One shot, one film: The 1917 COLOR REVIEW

Welcome back to Color Review, where you suggest movies, I watch them during the day, and tell my wife I'm working. Well, I presented the option over on Instagram, and you voted, and by a resounding victory, 1917 won for the next Color Review. So let's talk about this one-shot wonder. If you aren't familiar, 1917 is presented like you experience the film as a single continuous shot. Obviously, it wasn't actually done in all one shot, but that is how it is presented to us, which produces some interesting problems as far as color goes. First of all, the film starts towards the end of a day. It goes through an evening and then the morning. So in the course of about 2 hours, we're traveling through a lot more time than just those 2 hours. So the question is, how do we show different periods of time and where does the color transition? So those are largely gonna be the two factors that we're gonna be looking at. One, what were their color choices? And two, where were those moments of transition where we can see the color moving from one place to the next? If you didn't know already, Roger Deakins was the cinematographer behind the film, and he kind of won an Oscar for it, so it's kind of a big deal. I'm pulling out my phone because I want to get this information right. It was filmed on the Arri Alexa Mini LF large format, and here's what I think is interesting. It was actually filmed on two different lenses. They were both Arri Signature Primes, a 35mm and a 40mm 1.8. So I find that fascinating. Before doing this color review, I didn't actually know it was shot on two separate lenses. So that's just some interesting trivia for you. Although I did see this movie in theaters, admittedly it's been long enough that I can't quite remember all of the artistic choices they made, so I am so excited to see this film again. All right, let's do this.
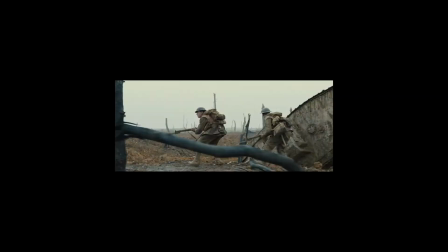What a movie. All right, I was grabbing stills throughout the whole thing. Let me transition around and we'll start taking a look at the movie. Welcome to the desk. Let's see some of the looks they used in the film, some of those key transition pieces, and also how they ended it.
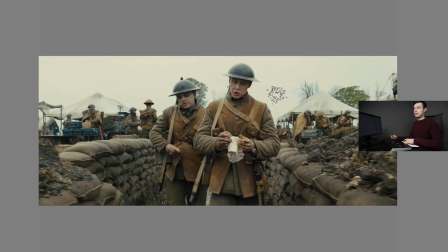I really love how they ended it. So this is the first look. This is how they open the film, and it's kind of what, when people think of the 1917 look, this is usually what they're talking about. So you'll notice that the highlights and the white points are quite this kind of like sickly green yellow.
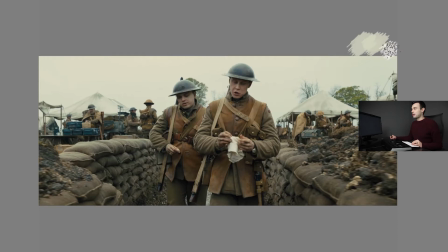And just as for comparison, like right here, that's what white would look like. So you can see how much different the white point is in the image than what true white would be. Now, skin tones aren't something that constantly ride that like skin tone line throughout the film, but you can see in this scene that they still maintain pretty decent skin tone.
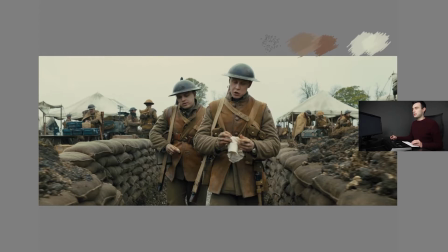As far as the midtones go, I really like these khaki colors that they continue to put into the image. I think it's a nice palette when you take some of the warmer leather tones with the khaki of their uniform. You'll also notice on some of the helmets or some of the more neutral parts of the image that they tend to lean a little blue.
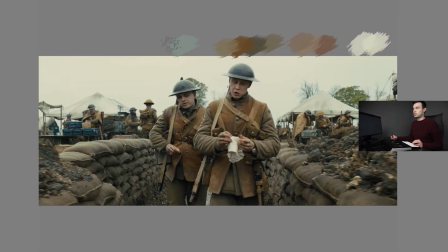So you can see it's got the greenish blue in there. If we go to a darker point, you'll see it's a little more deep. It's not navy, it's kind of that more aqua-ish blue, as well as some of these boxes over here.
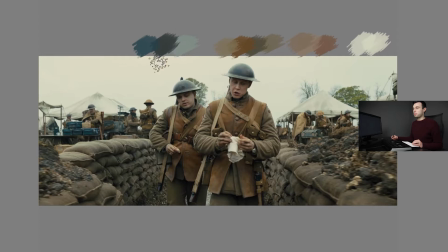So you still get some nice color contrast, although it's fitting within this kind of like blue, khaki, and sickly white yellow up top. Let me grab the deepest part of the image just as a reference. So yep, pretty dark, pretty neutral, maybe just a tiny bit warm. Now, if you remember in the story, what they do is they start at the tree and they walk down and eventually they get into this bunker where their mission is set for them.
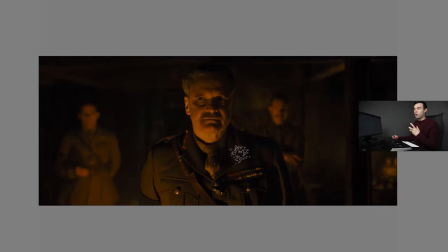So this is that bunker scene. And what I like about it is, although it's lit with what feels like this warm firelight, the firelight feels like a dangerous fire. It doesn't feel like a safe, warm environment. And I think that's partially what they're doing with the shadows.
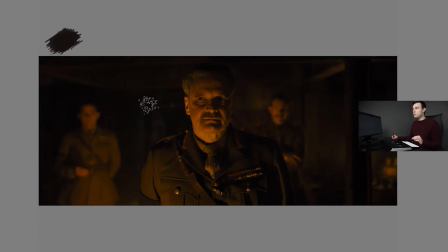So if you notice the shadows, although they are a tiny bit warm, they still remain rather desaturated. Now it's hard to pull a white point of this image, but what I can do is pull the brightest parts of this image.